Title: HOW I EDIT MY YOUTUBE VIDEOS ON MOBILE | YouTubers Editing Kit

I feel like this is good enough, and then I took some more point of view clips in here.
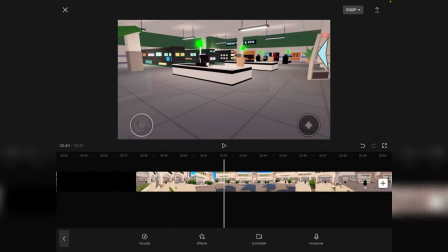33:25 So I'm gonna cut that. We're gonna bring this in here.
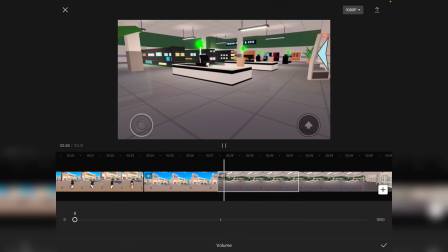33:30 Just like that, turn that down, and then I'm gonna go ahead and go to
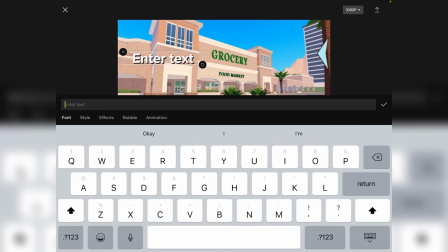33:39 text, and we're basically just gonna say where we are. So I'm just gonna say that I'm at the food market because it just makes more sense to say it like that. So I'm gonna go to emojis, and I use this emoji over here, and I'm basically just gonna be like a food market,
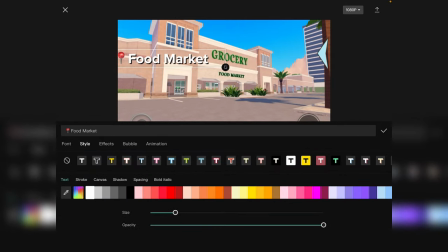33:56 and I'm gonna take away the, and I'm gonna change the font to bold, and I'm also going to take away the shadow, or maybe kind of blur it out. No, we're gonna take away the shadow. We're only gonna have a little bit of shadow. Then I'm gonna place it in this corner over here, enlarge it a bit,
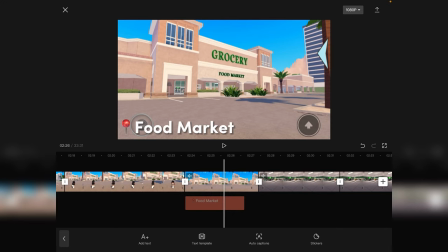34:16 and then as soon as the text comes up, we need to add this clicky sound effect,
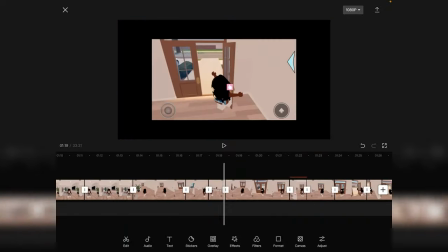34:22 which you can honestly just like go back and copy and paste it.
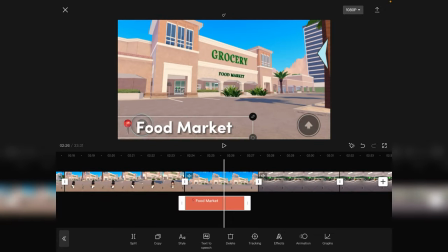34:26 Okay, this may be a little too big. We're gonna size that down a little bit.
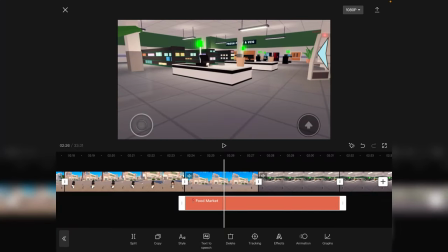34:31 And then basically I like to drag it out because I'm like, this is the food market.
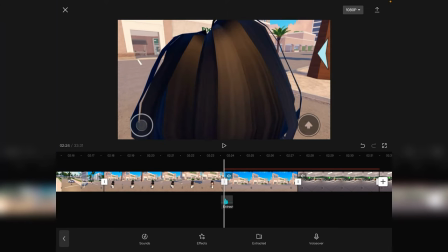34:36 Okay, so it finally popped up. We're gonna drag it, kind of position it properly, just like that.
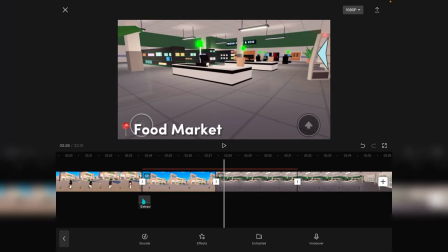34:44 Quick. And then once again, at the end of everything, I'm gonna go ahead and add a audio here so it just won't be silent. So yeah, that's how I would be doing that. I'm gonna cut this down a little bit more We're gonna drag that out,
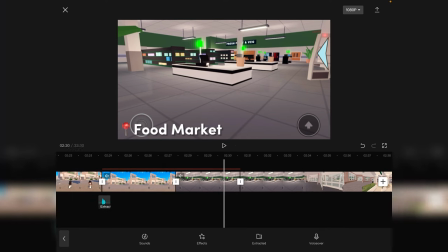35:01 and we're gonna take the audio and put it at the end to like indicate that we're gonna do this so that we can indicate that the text is gone or that we're like switching scenes and stuff like that.
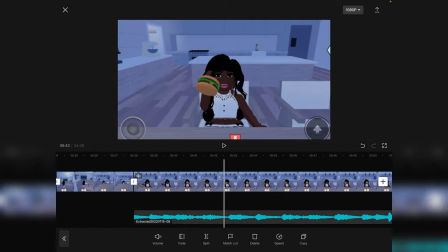35:11 I literally just got a notification that my screen recording never saved,
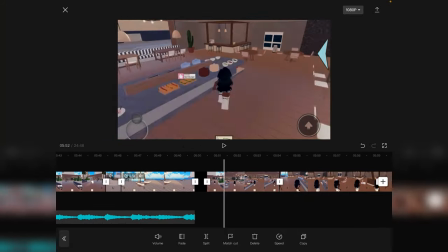35:15 but basically it is about 3.5 hours later and your girl is finally done editing the video. The video ended up being 24 minutes and 48 seconds long,
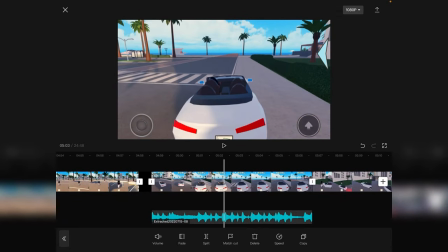35:26 and basically all I'm doing now is extracting audio and adding audio wherever there is like this little like mute icon in the video.
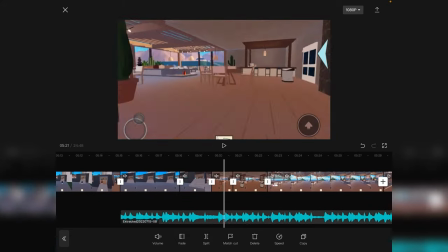35:34 Every time I see where it's mute, I'm basically just like adding audio there,
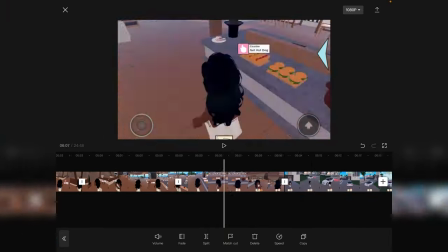35:39 and then when it's not mute, I like take it apart and I just keep dragging it to places that doesn't have audio.
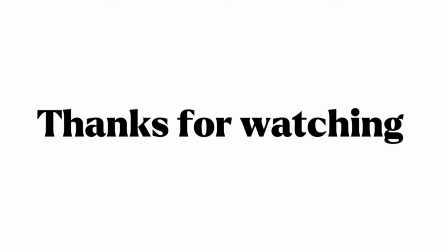35:45 Alrighty everyone, so that does bring us to the end of today's video. I really hope you guys enjoyed this one. Please let me know by liking this video and subscribing for more videos like this one. And I will be seeing you guys in my next video. Bye, peoples!